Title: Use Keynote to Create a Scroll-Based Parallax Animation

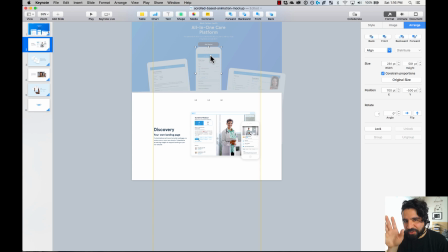So I'm going to actually put it that even like it's on top of the elements. And these probably they're further away. So I'm going to make them that look they move a little bit slower. So if we press play, I think
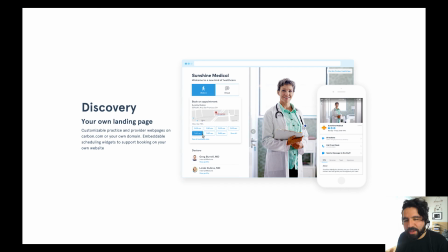now it does that. All of these is something that you can also recreate in other animation tools like Principal or Flinto, but here it's just to make it really quickly.
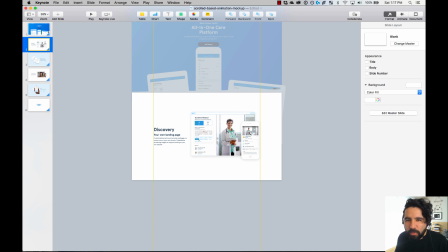And just like using Keynote, like to make a movie super quickly. It's just another way of doing this. So now I have to actually copy these elements and put them in the previous screen so I can animate how they're going to get in the screen.
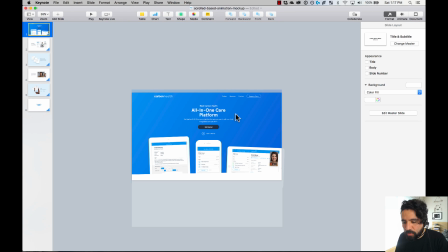So I'm going to copy these, I'm going to go to my previous screen and then move them outside. Now that they're outside, I can change the Y position of them, just like that. I'm going to make this one move a little bit faster because it's probably a little bit closer to you.
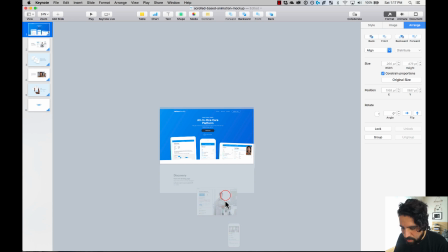So I'm going to make it a little bit faster, just like that, way, way faster.
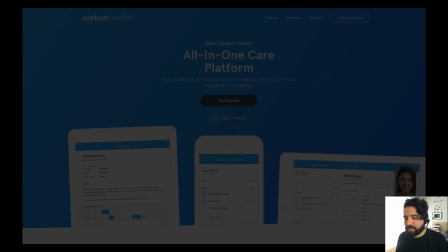And now let's press play and see how it animates. There you go.
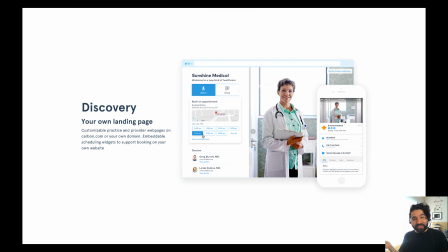That's pretty cool, right? That's why it's called Magic Move, because it just connects the elements that are repeated and just creates a transition between them.
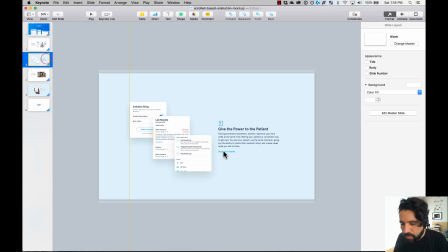So I'm going to do this, copy, I'm going to go to the next one, paste, and just move it outside.
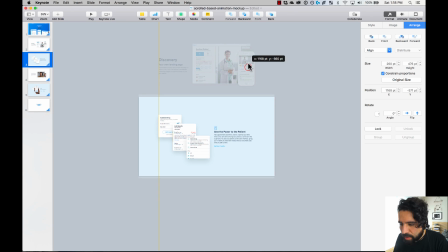And then I'm going to move it at different speeds, at different rates. So this one, the one that is closer to you, moves a little bit faster, so it's obviously a little bit further away.
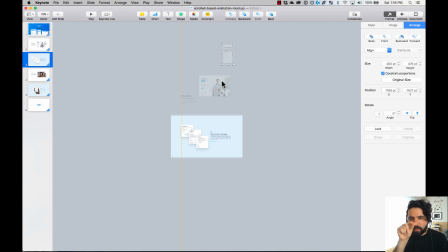To zoom out, by the way, you pinch and zoom in, and you use pinch gesture to zoom in and zoom out. That's what I'm doing to zoom in and zoom out. Okay, so that is there. And now I want to actually copy these elements and see how they enter the screen. So I'm going to paste them here.
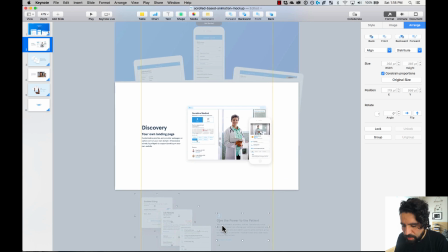And this is going to be pretty fun because it's three elements, it's three cards.
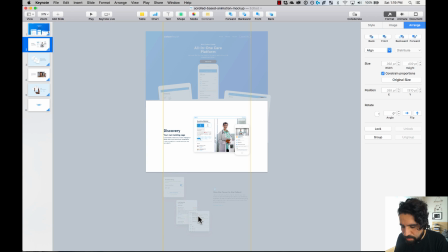So I can say that probably these elements are a little bit closer to you,
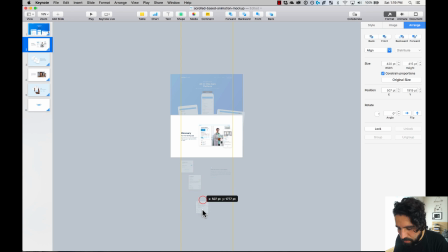so they have to move a little bit faster, right? So I'm going to move them even further away, just like that.
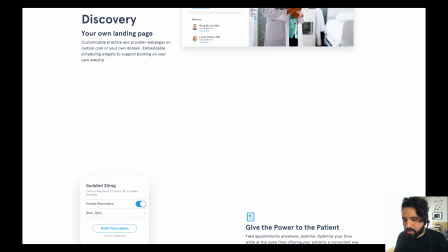So now let's press play and test this. So the elements exit the screen and then these elements just enter the screen.
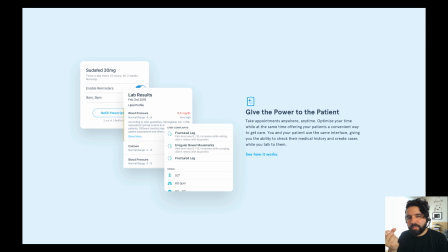Something that happened here is that the background just faded in.
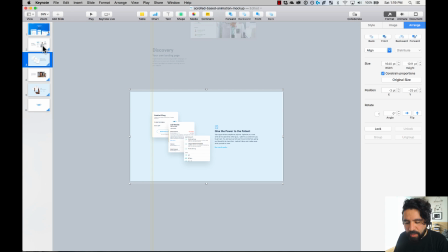So what I can do is also copy the background and make it look like it's moving with the background.
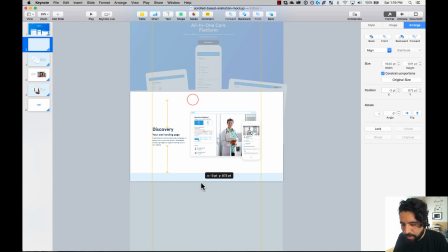So I copy it here, I paste it over here, and then I put it just behind everything. I'm going to move it to the back. And now the background should also move instead of just fading in.
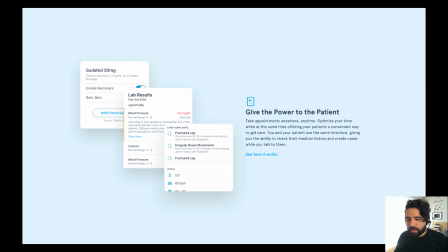If you like fading in, you can do that too. There you go. So now the element, the background, just moved in.
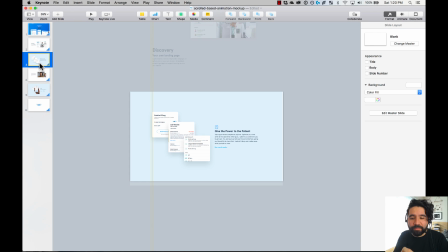Okay, so now I'm going to just fast forward everything so you don't have to see this. It's just the same principle. Copy and paste from one place to another and just move the elements in the Y position and then creates this parallax effect. And then I'm going to stop it to see the final effect, okay?
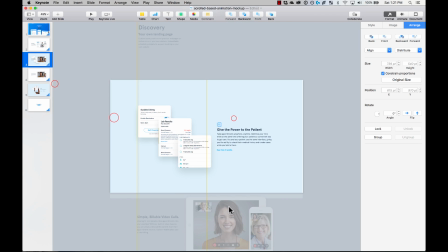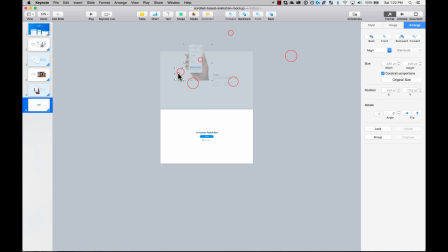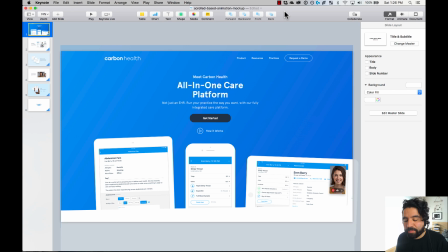Okay, so now I'm ready. I copied and pasted everything from the sketch file, and I also copied and pasted from the different slides to mimic how the elements are going to exit and enter the screen.
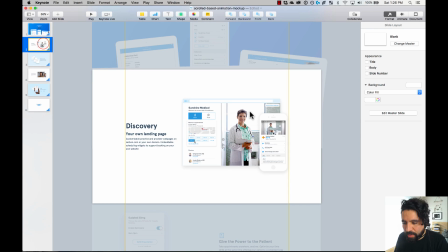So if you see here, I see the elements here are here,
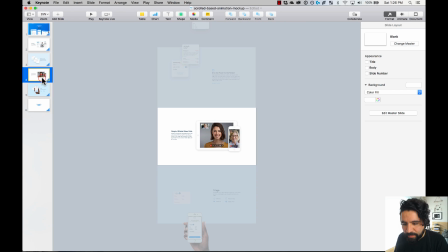have the previous slide and the next slide here. I have the previous slide and the next slide here, and the same here and the same here.
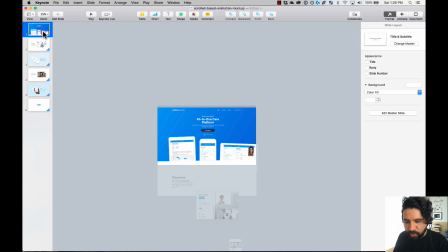So let's press play and see it.
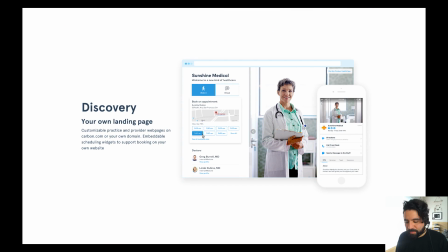So you just go, really nice parallax effect.
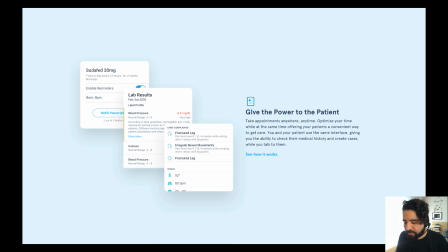The next slide, all the cards appear at different speeds, and then they exit at different speeds.
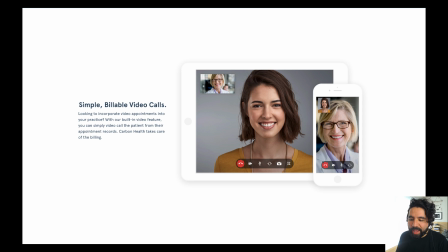The iPad and the iPhone and the text, they all have different speeds.